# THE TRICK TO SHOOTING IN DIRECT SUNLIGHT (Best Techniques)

By now I'm pretty sure that most of us know that if we wanted to get the soft beautiful light in our videos when we're shooting outdoors we need to make sure that we're going at the correct time of day. The time of day when the sun is low in the sky it's down there close to the horizon and creating that nice soft golden light that's going to create that beautiful light to hit your subject's face. But in today's video I want to talk to you guys a little bit about when you don't have that option and instead you have to head out and shoot in that direct harsh sunlight at midday or something like that that light that everyone's like don't shoot in that light it's so horrible and unpleasing to your model that's what we're gonna be talking about today and how you guys can work with that light to still get a really nice look so let's get into it this video is sponsored by Storyblocks a huge thank you to them for letting us create the videos that we do But a little bit more on that later So I just want to get this out of the way you can use bounce or you can diffuse light By having one of those round diffuser style things if you've seen those photography assistants ever standing in the corner Holding one of those big white round things what they're basically doing is diffusing the light Otherwise you could be bouncing the light to fill in the shadows now This is definitely a good option And if you guys have a spare person to stand around and hold one of those absolutely go for that it can really give you a good result but let's be honest most of the time we are shooting by ourselves maybe you have one buddy helping you out and we don't realistically have someone else that's gonna be standing around holding that before you head out and shoot a couple of things that can really help you is shooting in a flatter
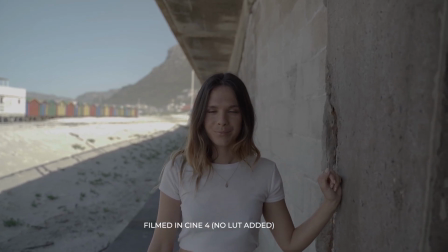115s
picture profile means that you are gonna be able to get a better dynamic range and your highlights aren't gonna be as blown out as
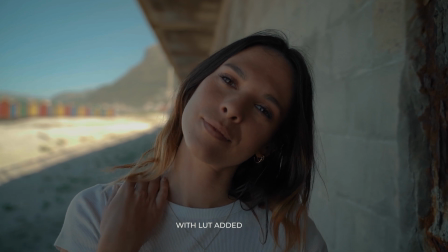122s
they might be if you were shooting in just a normal standard profile on your camera so if your camera does allow switch it over into something like a log footage and that's just gonna help you a little bit another thing to keep in mind is not to overexpose and blow out those highlights because
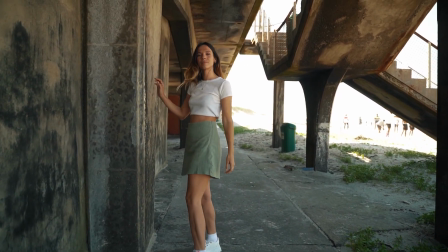137s
once your highlights are gone they are gone you cannot bring them back all of the detail in those blown out parts of your image are lost and there's
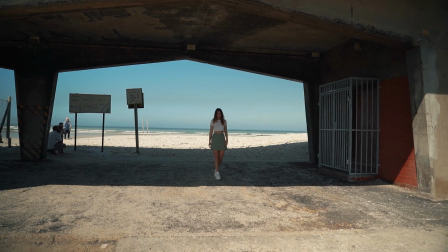144s
nothing you can do rather slightly underexpose your image you can always lift your shadows to bring a bit of that shadow back into the picture and
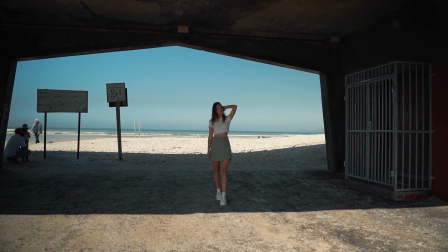151s
you can always throw a denoiser on to smooth out any grain in those shadows if you run into them later down the line. The first thing that I like to do when I'm shooting in direct sunlight is just get my model to stand in the position that I want to shoot them in and just turn them around a little bit,
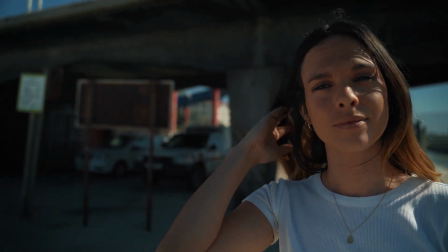165s
get them to face in different directions and notice how the light is hitting their face.
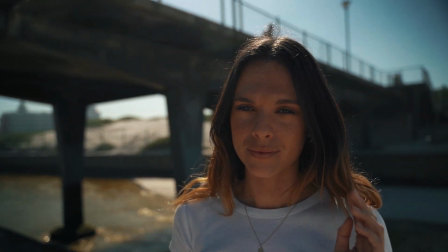169s
You can often just shift the way that they're standing and it can give you a completely different look with all of that light hitting on their face.
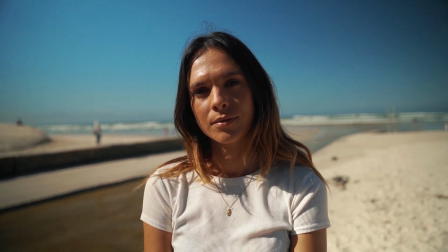177s
You can watch where the shadows are casting and pay attention to the shapes of the shadows on their face you generally don't want any of those harsh shadows creating weird nose shadows or any raccoon eye style things so often times when they're facing more directly into that sun they are going to be
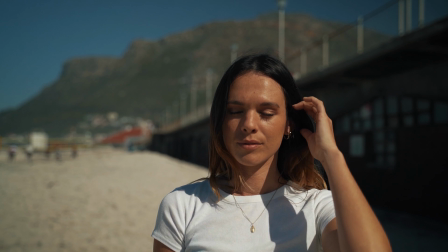194s
getting those harsh shadows and it's really not an appealing look for the model slightly get them to turn and as they turn around you can notice that
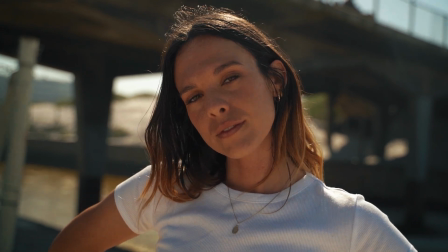201s
the sun starts to shift and your model's face begins to fall into shade and this is a much better look you can see that the light
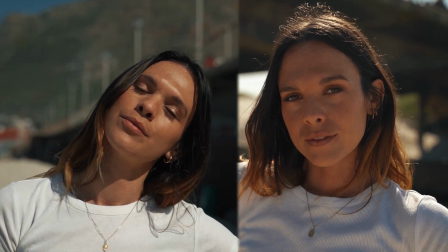209s
is nice and soft on her face it's even across her face and it's going to make them look much better. Not only is this going to show you where might be the most visually pleasing angle for them to stand in,
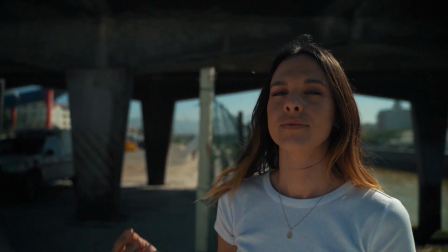220s
it's also going to give you a better understanding of what the light is actually doing and how it's affecting those shadows on your subjects face or whatever it is that you guys are
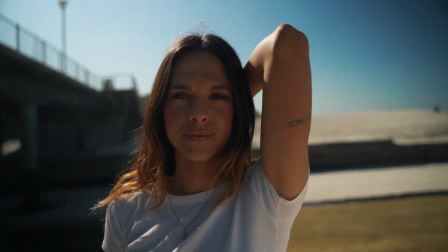228s
shooting. Start to really figure out how those shadows are changing across their face and what ends up looking a lot better than others. This segues perfectly into my next tip which is going to be shooting backlit and making sure that your model is facing away from that really harsh light source like the sun.
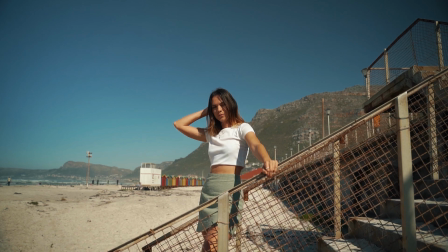242s
You can see that when the person is facing into that light it really creates these harsh shadows on their face and it's going to end up looking really bad.
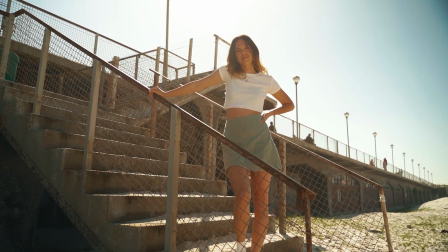250s
But by simply turning them around and facing them in the other direction and placing the light source right behind them so
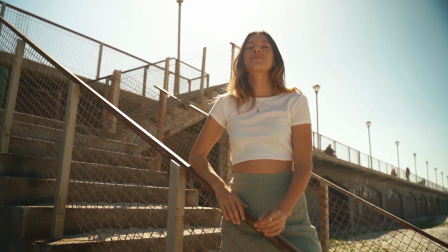257s
that you as the camera operator are facing straight into the sun makes a much better look.
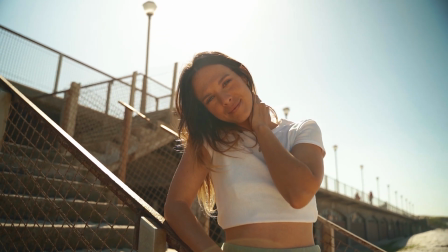263s
You can see on the face now how much smoother and softer those shadows are and that light.
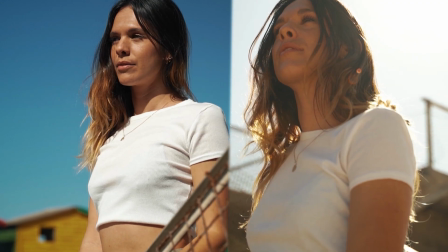268s
It's much more of an even exposure across their face and it ends up looking way, way better.
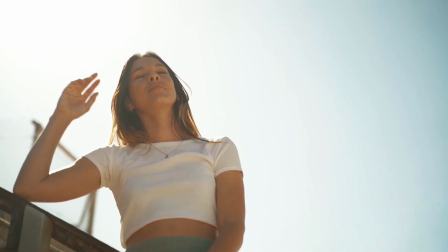273s
Honestly, I would be happy to shoot a little cinematic section or some photos like this. In my opinion, it really doesn't look that bad. And some of these shots actually turned out quite nice. Keep in mind, all of these photos and this footage was taken at midday right around noon. So it's like the worst time in terms of lighting for the day. and they still turn out actually quite nice. The next option that you guys have is that you can find some sort of shade or some shadow being cast by something, whether that's a building or some trees, whatever it might be, by tucking in under that shade,
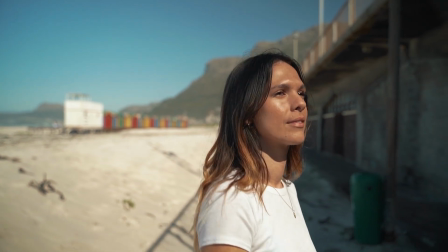304s
it's gonna give you that nice soft light and you're gonna be able to get a much better look being in that shade rather than out in the direct sunlight.
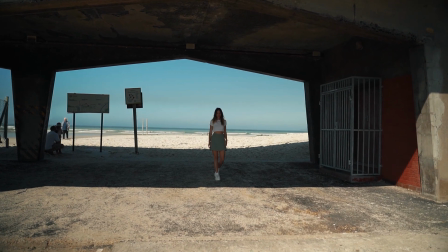312s
This might even mean that you guys need to plan your locations according to what time of day you might be shooting there.
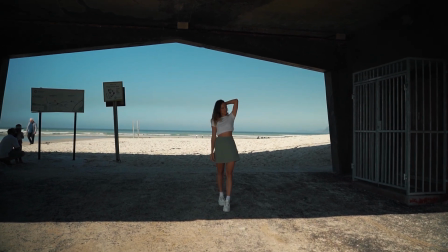317s
So if you do plan on going out for a shoot in midday, Maybe think of a location that will work well and has a lot of shade to offer Maybe it's in a forest or in a city where there's tall buildings and they're gonna be casting shadows Might not be the best idea to head out to a vast open space like a beach or an open field Something where there's no shadows to work with when you guys are gonna be shooting in the shade Keep in mind that you still want to face your subject to the light source and wherever the light might be coming
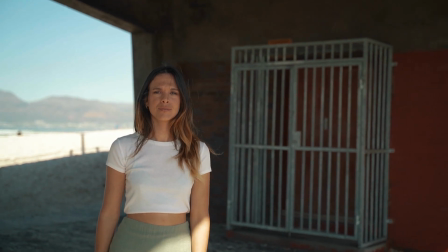346s
from So you can see in this example, we are tucked away nicely under the shadow But I'm still facing Hannah towards where the
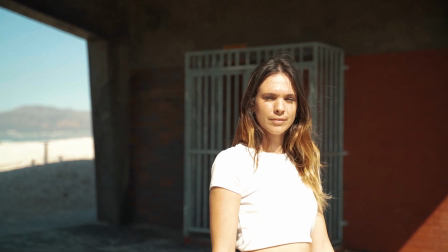353s
Sun is so that I can get a bit of light to fill in that shadow and Brighten it up a little bit.
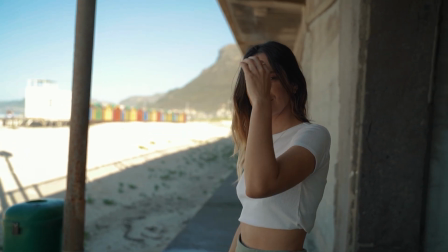359s
We don't want it to be too dark So it works really nicely and just keep in mind where the light source is coming from and try and face towards that light source At times it definitely can be tricky when you guys are shooting in shade and your background might be indirect sunlight it
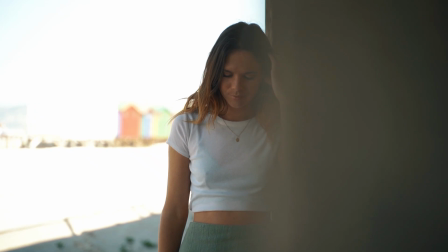374s
can sometimes be hard to get that even exposure and your background ends up being a little bit overexposed so remember this is where you might need to underexpose slightly lift the shadows and post and add a bit of a denoiser it's important to try and not completely overexpose that background lose all those details in the highlights and not be able to bring them back once you're over in your editing software even if you guys plan your locations out perfectly for the time of day sometimes it's just not an option to shoot that location at the time that you're gonna get the light that you need for those particular shots and this is where something like Storyblocks can really help you out. If you need to get particular shots that you just weren't able to capture, Storyblocks has millions of assets with stock footage, sound effects, motion graphics and so much more. When you sign up for Storyblocks you pay a small monthly subscription fee and the best part is once you have that subscription you get unlimited downloads so no matter how many assets you guys want to use to add to your videos you can get them all within that one monthly subscription. If you aren't already signed up for Storyblocks go and check it out the link is going to be in the description. They have over a million assets for you guys to use so if you guys are looking to take your videos to the next level go and check out the link in the description otherwise head over to storyblocks.com. The next thing I want to talk about when shooting in harsh light is to use that harsh light to your advantage and actually create something interesting out of it. So the whole reason behind like why that harsh light looks bad is because when you have those horrible shadows on your subject's face or whatever
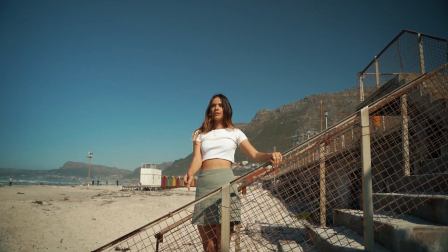463s
it might be it almost looks like a mistake it looks like you did something wrong and it looks like it wasn't supposed to be that way so when you all of a sudden switch it up and you use those shadows intentionally it doesn't look like it's wrong anymore it can create like this stylistic thing and the viewer can see that you're actually doing that look on purpose.
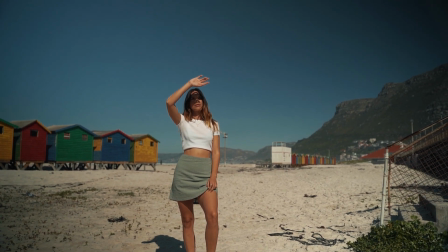484s
So what I'm talking about is you can see here in this shot where Hannah has her hand above her face and she's actually casting that shadow across over her eyes,
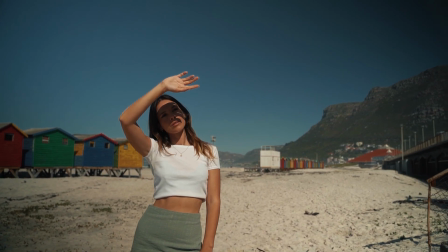492s
creating quite an interesting look. You guys have probably seen me do this style of shot before because whenever I am in direct sunlight I find it's one that really helps out.
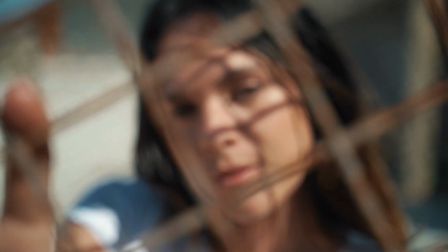501s
You can also see in this shot here where Hannah is hiding behind this like fence thing.
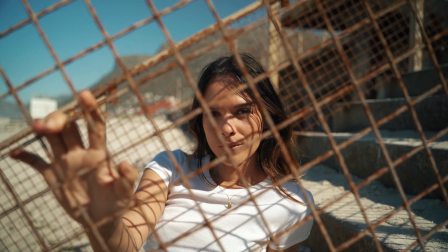506s
I am using those shadows to cast that shadow onto her face and create a bit of an interesting look.